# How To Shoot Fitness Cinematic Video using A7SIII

What's going on guys? My name is Manu, I'm a cinematographer based in the Philippines and in this video,
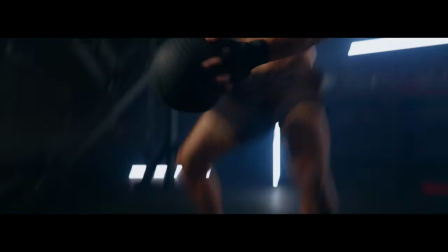we are going to have a breakdown of my latest video shot using Sony A7S III with 24mm 1.4G in it. The venue was pretty challenging at first because there are city lights scattered all over the place.
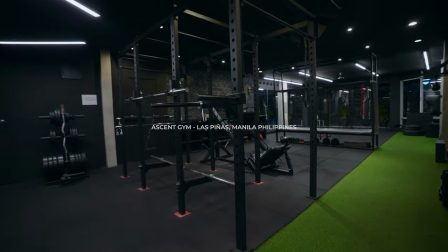The set was located at a rooftop of a building somewhere in the city of Las Piñas, Manila.
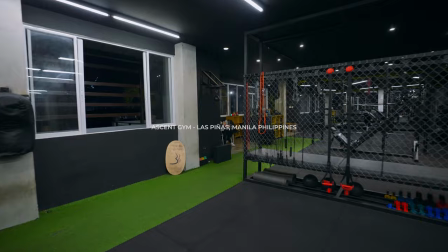Since this is my first time shooting a non-music related video like this, I was skeptical,
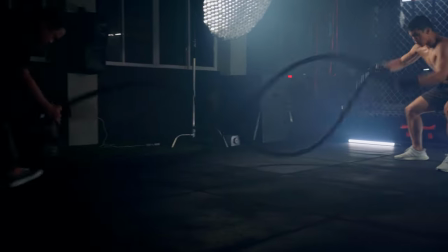challenged and a bit anxious about how I could pull off my idea to reality.
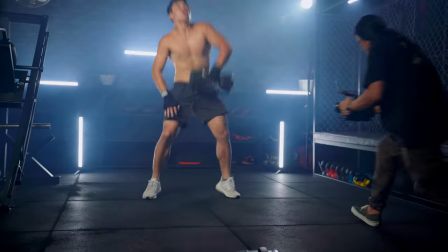Thankfully, my instinct worked and trusted the process by relying on all the knowledge that I gained to get this work done.
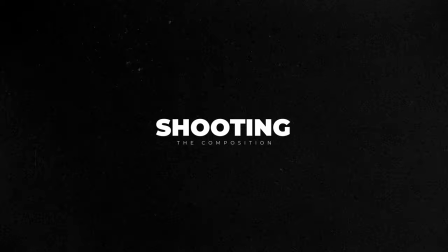All of the scene was shot using handheld. I did not use any gimbal for this as I wanted the feel of the video to be more sporty and active. All my shot was taken in 60fps at 2.8 aperture as I was thinking about some speed ramps that i may use when editing unfortunately results
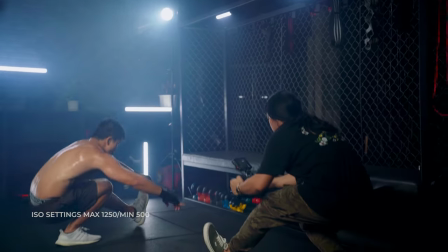gave me a better feel for the video without speed ramps i also kept my ios settings very low and tried not to exceed above 1 250. i was very cautious about the exposure to keep it on plus and minus zero threshold
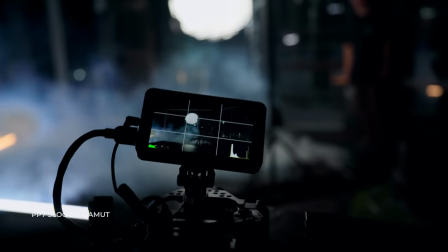i used slug 2 for this video in 8-bit color yes 8-bit the reason is i am using a slow computer at home that can't handle the colors in 10 bit but yet with these settings sony a7s3 is a monster in low light settings like this i also provided a shot list that helped me a lot to be more organized when taking the footages and this
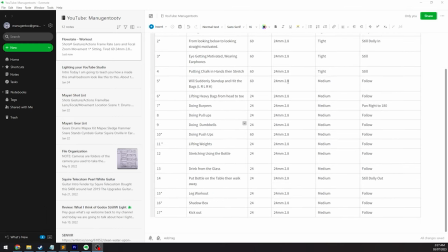way we have generated the required amount of footages we need for a 40 second video originally my shot list was only 14 items but
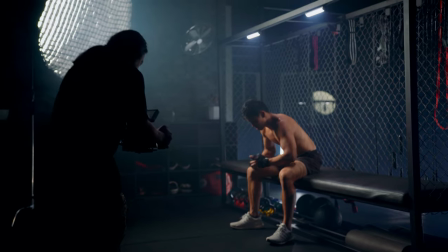as we go we have added more shots to have more options during the editing process for lighting i use non-light
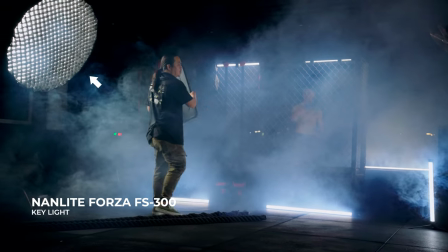forza fs 300 for my Key Light and Godox P120H as my light modifier.
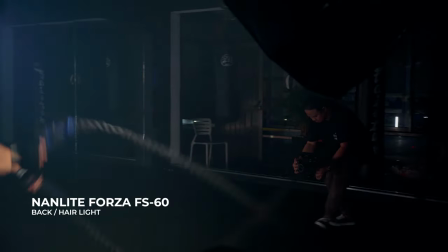I also used Nanlite Forza FS60 to separate my subject from the background and added more detail to the subject's shoulders.
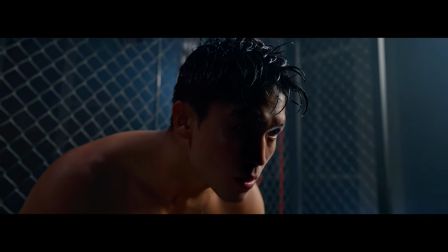All these lights are manually set to 56k.
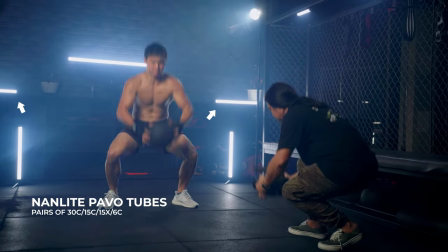I also used 8 Nanlite pavotubes, a pair of 30C, 15C, 15X, and 6C to add more ambience into the scene.
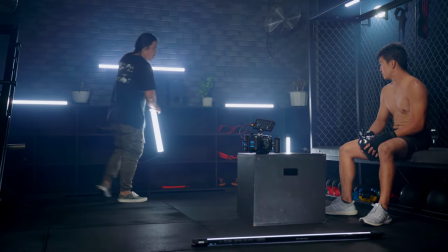I like these lights because they are portable and easy to represent. position. These lights are set to 63K in 30% dim. I find 30% works for situations like this based from my experience.
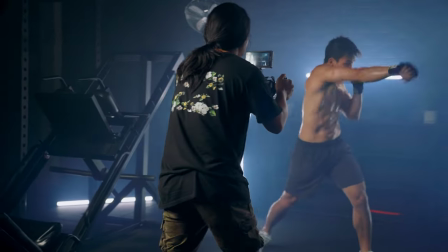The lighting process was a bit challenging because I have to move around the lights for different shots and different workout scenarios.
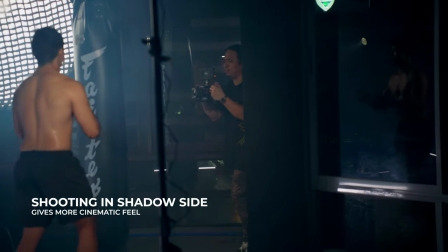I always shoot in the shadow side of the subject to get more cinematic feel. Also, I kept myself aware to shoot from the opposite side where my key light is.
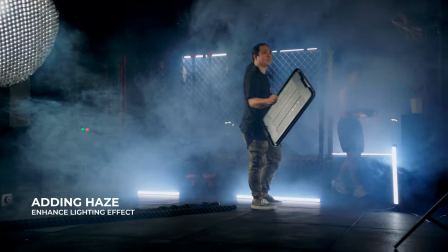I also used a haze machine to add more cinematic feel for each shot. It made sure that the haze was evenly scattered throughout the area.
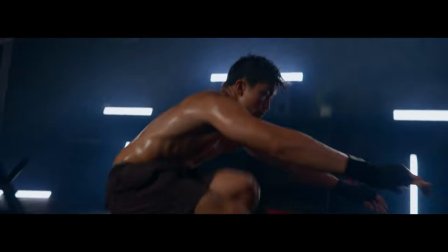The haze gave a nice effect on the lights and added more drama to my footages. By the way, none of the gears I've used are sponsored to make this video.
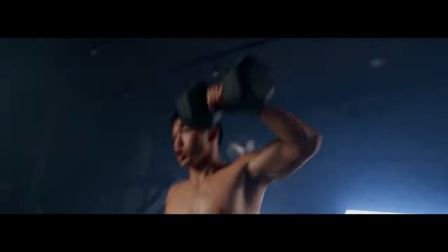All the gears used are produced from my personal expense. But hey guys, Kim R. Koss in this video and liked what I do, please feel free to reach out. My email is in the description. My editing workflow is pretty simple. I used two softwares to achieve the goal.
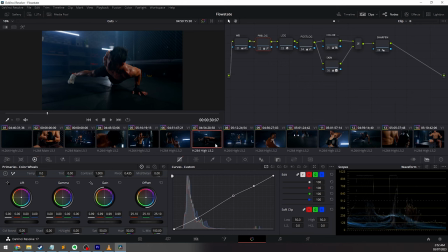For editing, I used Adobe Premiere, meanwhile the video is sold for coloring. The cuts that I used in this video was mostly jump cuts and match cuts.
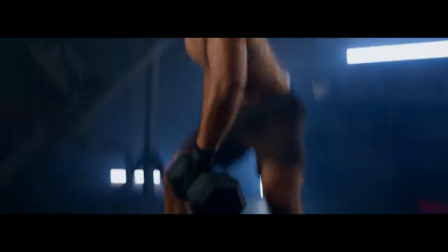Since this is my first time, I kept it simple and made sure to get the job done.
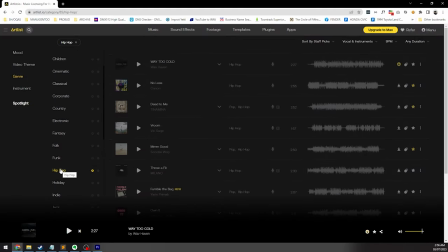Also before we shot the whole thing, I grabbed a song from Artlist and decided to pattern all the fills from there. I chopped off the song to 40 seconds and pre-matched the song in my shotlist. If you wanna know how I edited and color graded the video, check the link in the description.
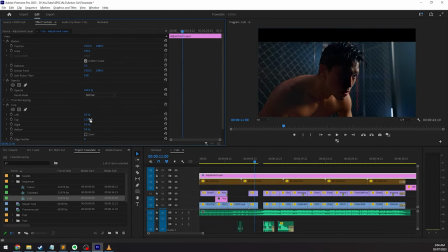I also decided to crop the whole frame 15% in top and bottom. I love the feel of having wide cinematic look for videos like this.
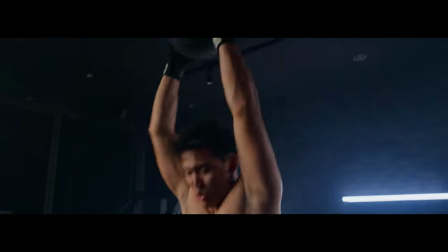Also in post, I added some blue flares to fake the anamorphic lens.
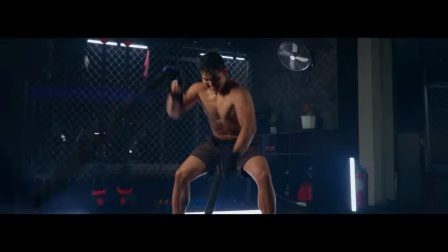I know that I should use a white flare but I kinda like the blue and brown ones. It looks nice for me. That's it guys, thanks for watching, don't forget to subscribe and see you on the next video. So let's go.